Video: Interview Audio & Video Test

And we do have the ability, I'll turn back to the camera now, we have the ability to zoom in and zoom out. So when one person is speaking, the other camera may be zooming in and taking a picture of the other person that's listening. so that it doesn't always have to be stationed on the person talking. You may cut back to take a picture of the person listening so that when the person who is saying something is saying something profound and the other person who's listening has a reaction like, Oh, really? Like, wow. Oh, that's good. They shake their head up and down. you may want to capture that gesture to reaffirm what the person that's speaking is saying. So you have the ability to do that when you have two different pieces of film that you can splice and cut back and forth. The soundtrack will remain constant so that you don't have to cut and chip away and splice the soundtrack. You just simply cut and splice the video version to suit the impression that you're trying to give to the audience.
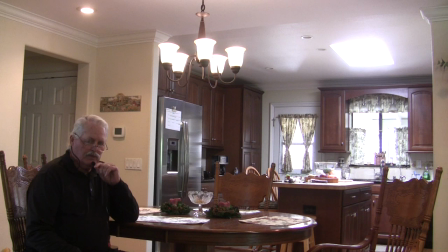Okay, now this is to demonstrate the third camera angle, which is intended to take a picture of both subjects as they are facing each other,
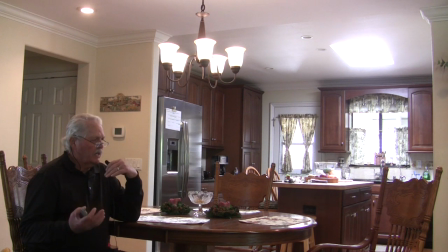talking with each other. it gives another sense of bringing you into a third party perspective as if you're observing two people having a conversation and it just demonstrates
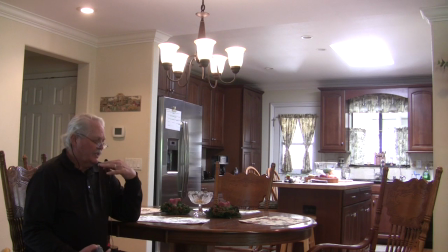the oh the presence of the audience being able to listen in on a very important conversation so now this is chair number one looking at the camera
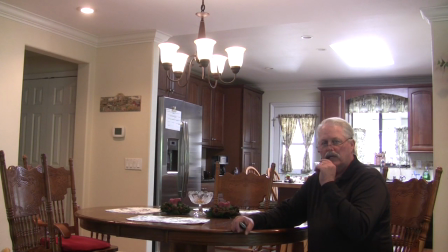and now I'm sitting in chair number two so you can see that occasionally during the interview you'll cut to this shot in order to just establish a sense of continuity you may do it when the conversation
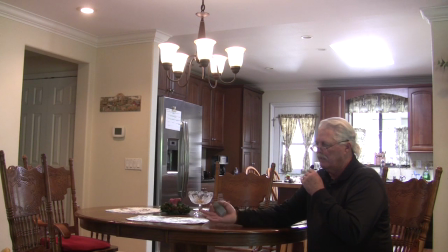switches from the end of one answer to the beginning of the next question and it's kind of a transitional kind of shot so that you can just adds to the fullness of the
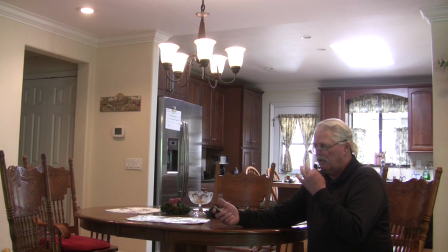experience of viewing a in-person two-person interview okay
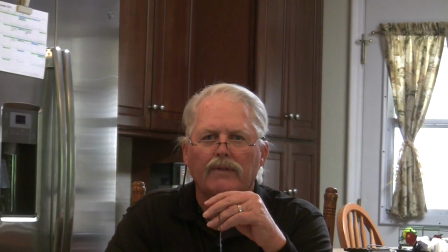so now it's zooming out and you can have the third person captured separately apart from the other two people if he's turned and asking a question or
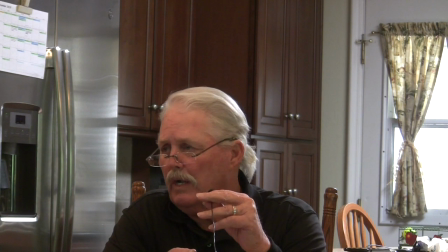responding to chair number one or if he's looking over at chair number two and responding you can
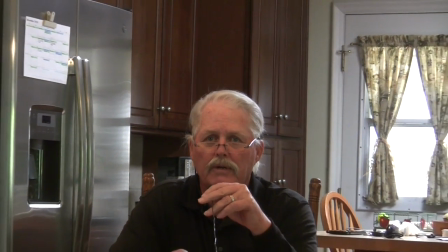capture that or you have the ability to capture all three people or
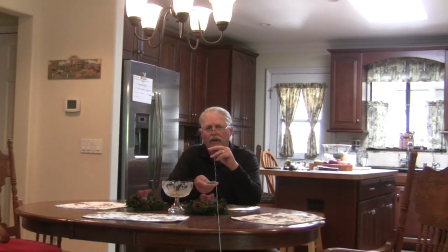all three subjects in one picture now you won't do this very often
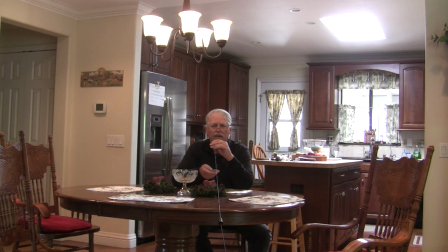but occasionally the The extra perspective adds richness to the video viewing experience, and this is just to demonstrate what the range of potential is for the various camera shots and angles
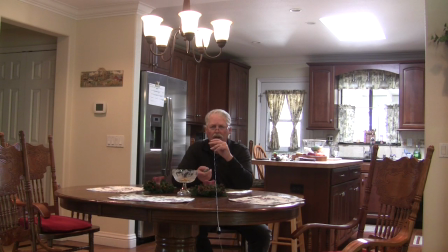that can capture what you're trying to portray to the audience, and depending on the type of question that's asked, depending on if there's answers given by two people. Let's say the same question is answered in two separate ways by two different people.
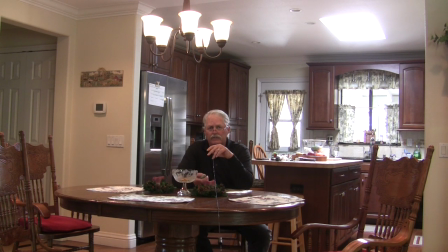You have the ability to give those answers twice with two different points of view.